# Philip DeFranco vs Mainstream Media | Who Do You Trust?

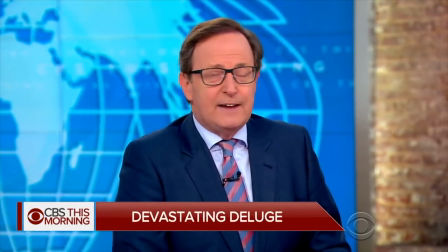Maryland City is under state of emergency after Bill O'Reilly slanders.
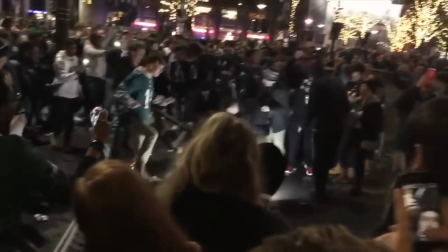Welcome to Psych IRL. My name is Donna. You should do an analysis of Philip DeFranco.
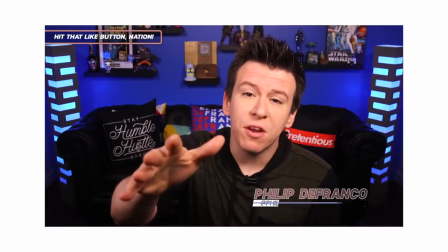You beautiful bastard.
Phil's approach to reporting the news counters the familiar format of mainstream media.
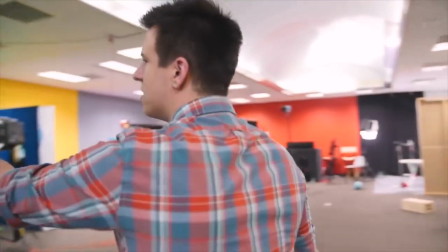On the surface, this may make it seem like it would lead to his channel's failure due to the fact that it diverts from the already proven successful news model.
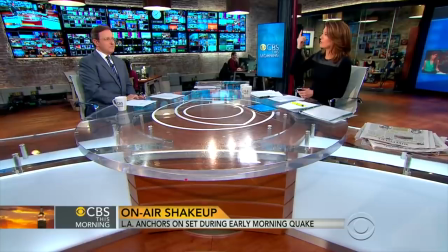However, it's clear to see when looking at his analytics how his show has
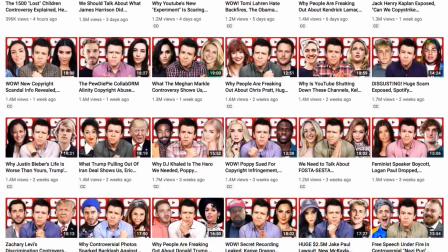impacted an audience that is sometimes far greater than many mainstream media outlets.
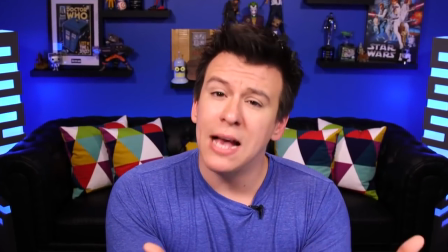Meanwhile, they see me, just some schmuck with an editor in the past 30 days, getting 37 million views.
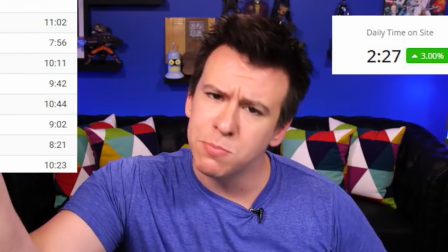Their average time on site is supposed to be around 2 minutes. Ours is 8 minutes plus. I mean, that could make you feel like garbage if you're someone that looks more outward than inward.
That then leaves the question, despite not following a winning news model, how has Phil created something so successful? To really understand how DeFranco has persevered, we need to look at mainstream news stations. When you look at the presentation of mainstream news, you realize a lot of them are similar.
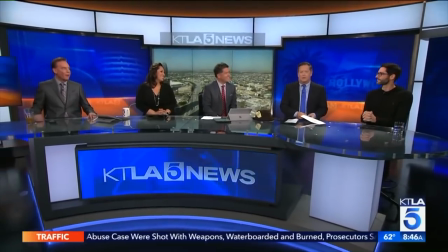Reporters are often dressed in suits or business attire, giving the illusion of authority, professionalism, and importance.
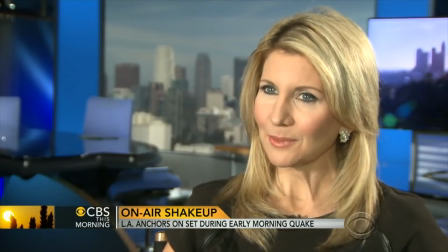This phenomenon is similar to that of the white lab coat effect, where individuals judge how much authority you have based on what you wear.
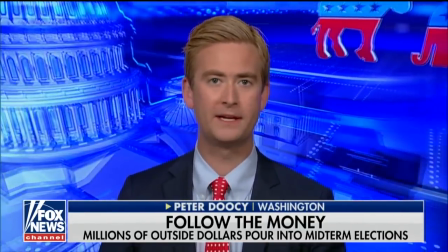Although your local news is dependent on your region in the US, the accent they speak in is the same.
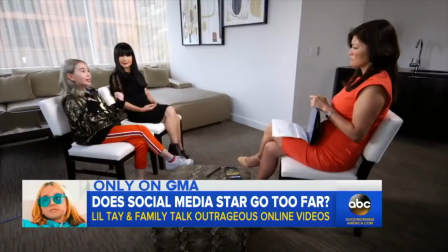News reporters from the South speak exactly the same as news reporters from the West Coast.
Witness News at 11 a.m. I'm Philip Palmer. And I'm Leslie Sykes, and we are getting a clearer picture of what happened inside that Texas church.
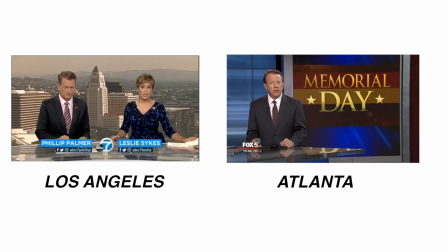Monday is Memorial Day, but here's something you may not know. It was originally called Decoration Day because of the tradition of decorating graves with flowers.
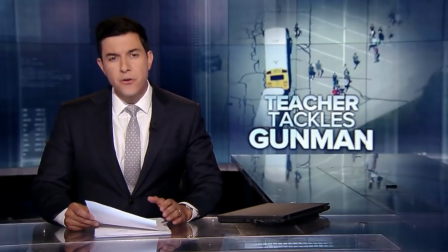This is deliberately done so the message is understood at a national level, but it makes for hilarious commentary when reporters mess up and you hear them speaking normally.
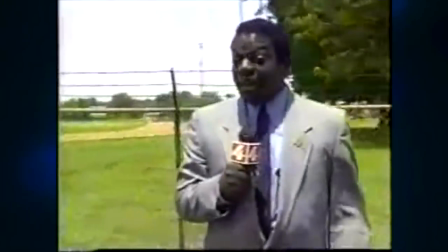What really happened on that Thursday here at Augusta High School that led to Chris Wood's death? The fuck is that?
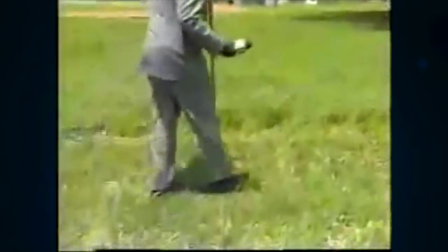Shit! I'm dying in this fucking country-ass, fucked-up town.
Philip DeFranco also has a deliberate presentation for his show.
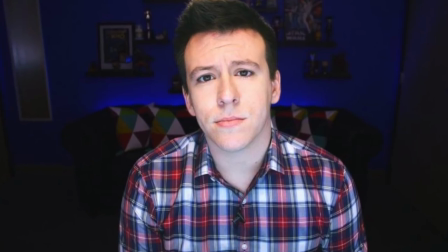Serving as an homage to how he started, the set for his show takes place in what seems to be a regular home office or bedroom.
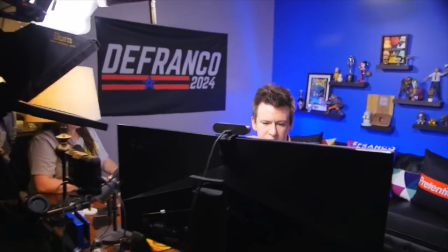Behind the scenes, you can see that DeFranco is actually in a larger space, an office or studio.
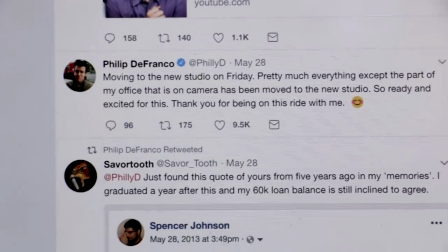Okay, just as an update, as I'm editing this, Phil puts out a tweet that says, "Moving to the new office on Friday,
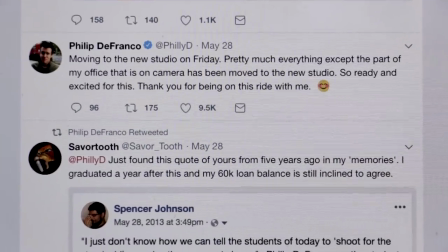pretty much everything except the part of my office that is on camera has been moved to the new studio.
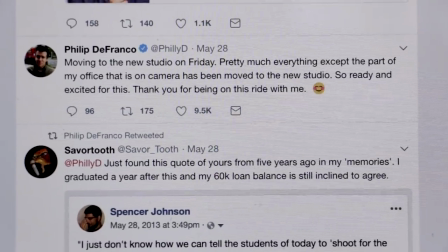So, ready, excited for this. Thank you for being with me on this ride." Oops, read that wrong.
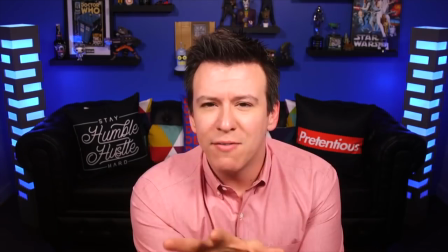His dress code seems to be business casual, often wearing button-up shirts, but he isn't afraid to go full casual on some days.
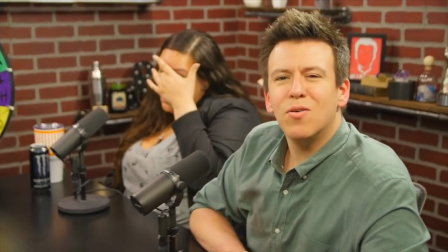To me, his setup gives an essence of professionalism mixed with regular guy.
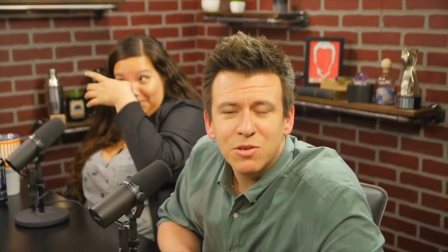You'd think that not going full-on professional would discredit him, aka just wear the suit and get the studio background, but it doesn't.
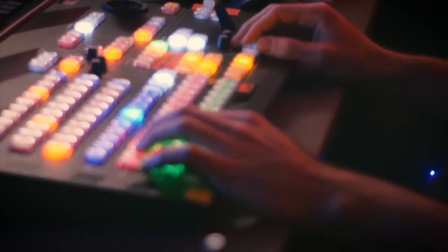YouTube being the medium, a lot of viewers become dedicated fans to someone because of personality.
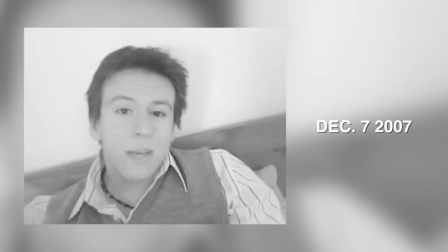You notice human quirks in these vlog-style videos that make you see the creator as more human than these polished suits that talk funny.
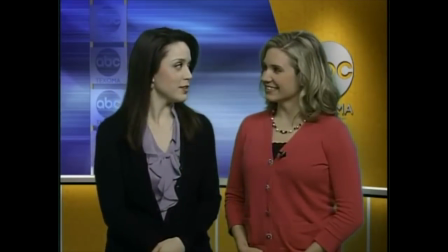I'm so pale. You're on it. Today, snow is crippling much of the Washington lowlands.
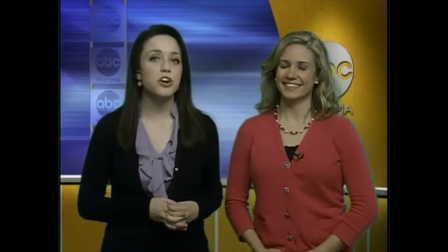1 of 3 inches of snow fell in Seattle and other areas.
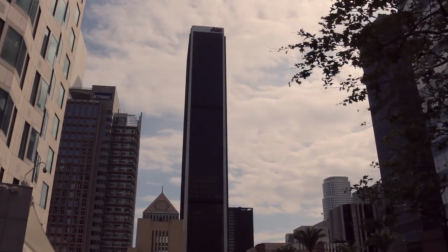In fact, going too professional sometimes makes viewers lose interest in a creator because it seems like they've lost their humanness.
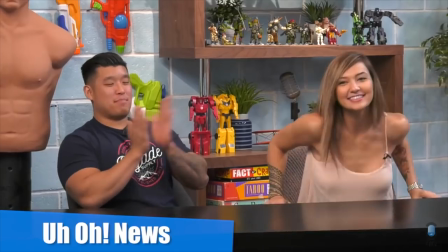For example, a comedy/opinion channel that comments on news in a humorous way called Just Kidding News stepped up their production game by moving their set to a more news-like setting.
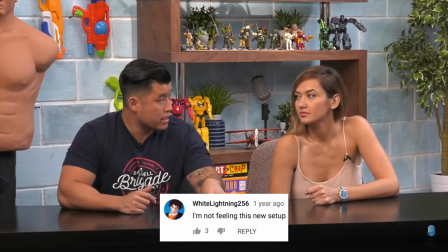They still kept their comical vibe in the set design, but viewers still felt like the change was too much like TV and they didn't like it.
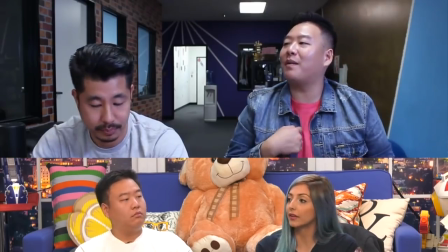The crew ended up shooting back at their old office, holes in the wall and all. DeFranco understands this YouTube trope and designed his show with that in mind.
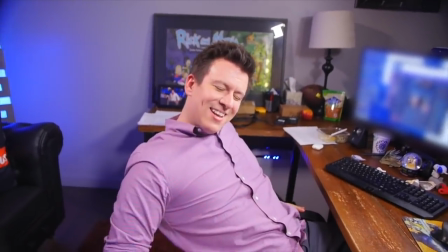This is someone you know or can get to know by the backlog of old videos.
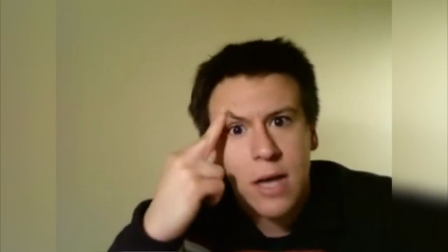Some very cringy videos, yes, but that's what personalizes the whole experience for viewers.
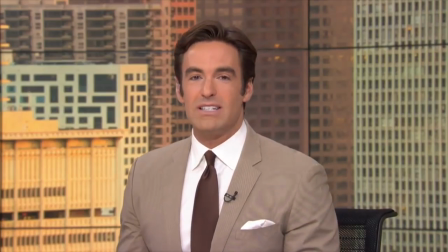What really do you know about this reporter, and would you really care if he got replaced?